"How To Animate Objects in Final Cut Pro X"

I also had to do this for both arms. Then I added on the earthquake effect to add a bit of that shaky look to it.
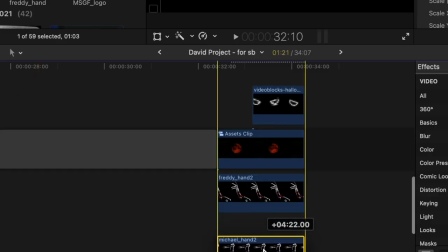So as you guys are seeing now, a lot of it is just adding more and more layers to the base clip that we added on first.
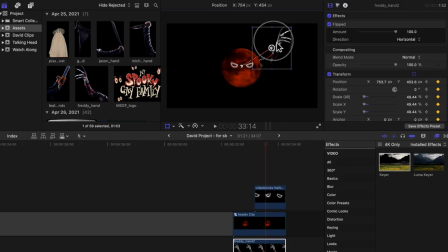You can also animate things easily with keyframing like what I did there.
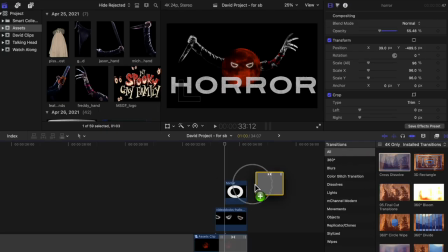Next up is adding in text. So basically I did the exact same thing. Then I added in the dissolve transition effect at the beginning to have it fade in. I did the exact same thing again for the word movies, but I made it a little bit smaller. I also wanted the text to be partly underneath the moon, so I placed it right below that moon clip.
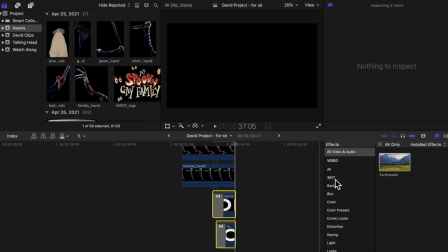And of course, afterwards, I added in the earthquake effect for that shakiness. I wanted it to look really gritty as well, so I found a couple texture overlays on story blocks and I placed those on top.
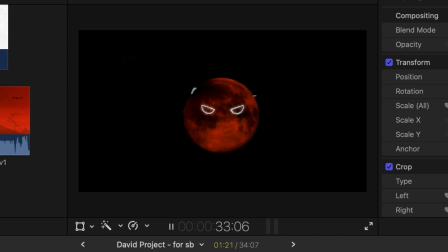So this is how it looks without the overlays. And this is how it looks with it added on. And to finish it off, we had to add in the sound effects. So basically you can add on whatever sound you think fits with your project.
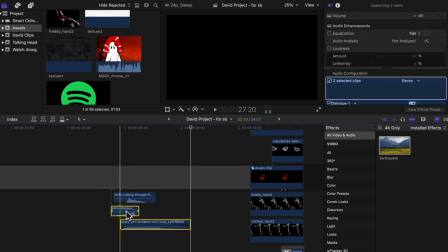I just added in what I thought sounded good with the animation and movement. So the first one was the sound of a knife being sharpened.
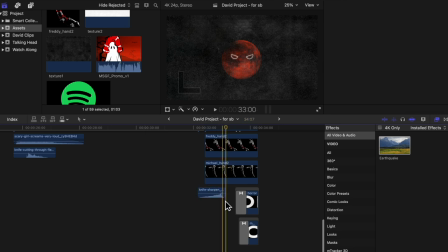I liked the buildup, so I used it right before the arms popped out. Then I used the sound of a knife cutting through flesh and placed it right when the arms came out. The last one I used was the sound of a girl screaming, just to add a little bit more suspense to it. And I found all these on story blocks as well. And the second thing I had to do was for the part where he says scary ghost stories.
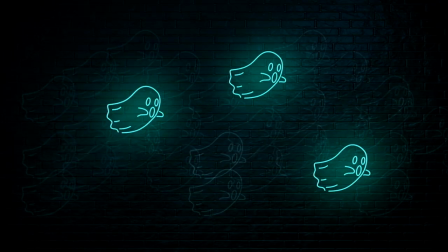That part was a bit easier. I just found a clip of ghosts flying around the screen. So I used that plus the scary moving figure background.
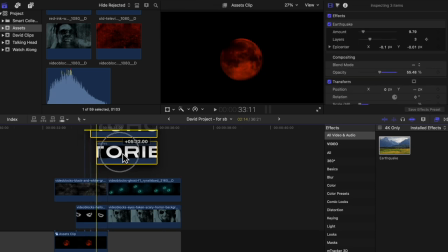And all I had to do was play around with the opacity, added in my text, and of course my favorite earthquake effect.
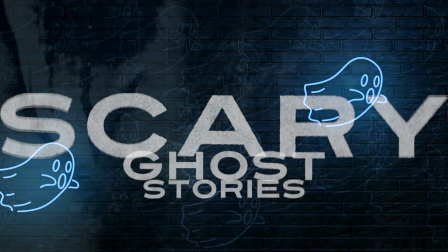We talk about horror movies, scary ghost stories, and we tell jokes about our spooky gay family.
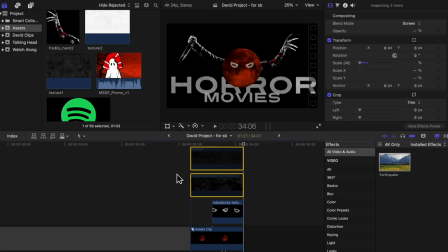So the main thing to know here is that adding on multiple layers can really bring your animation to life. I felt that by just adding on textures and having the arms pop out, it really made a huge difference. So definitely play around with the movement, placements, and the overlays that you download and see what you can come up with. I hope you guys enjoyed the breakdown. Hopefully you guys were able to learn a couple things by watching this episode. Let me know if you guys want to see more breakdown videos like this one in the future. Thanks for watching, guys. I'll see you in the next video.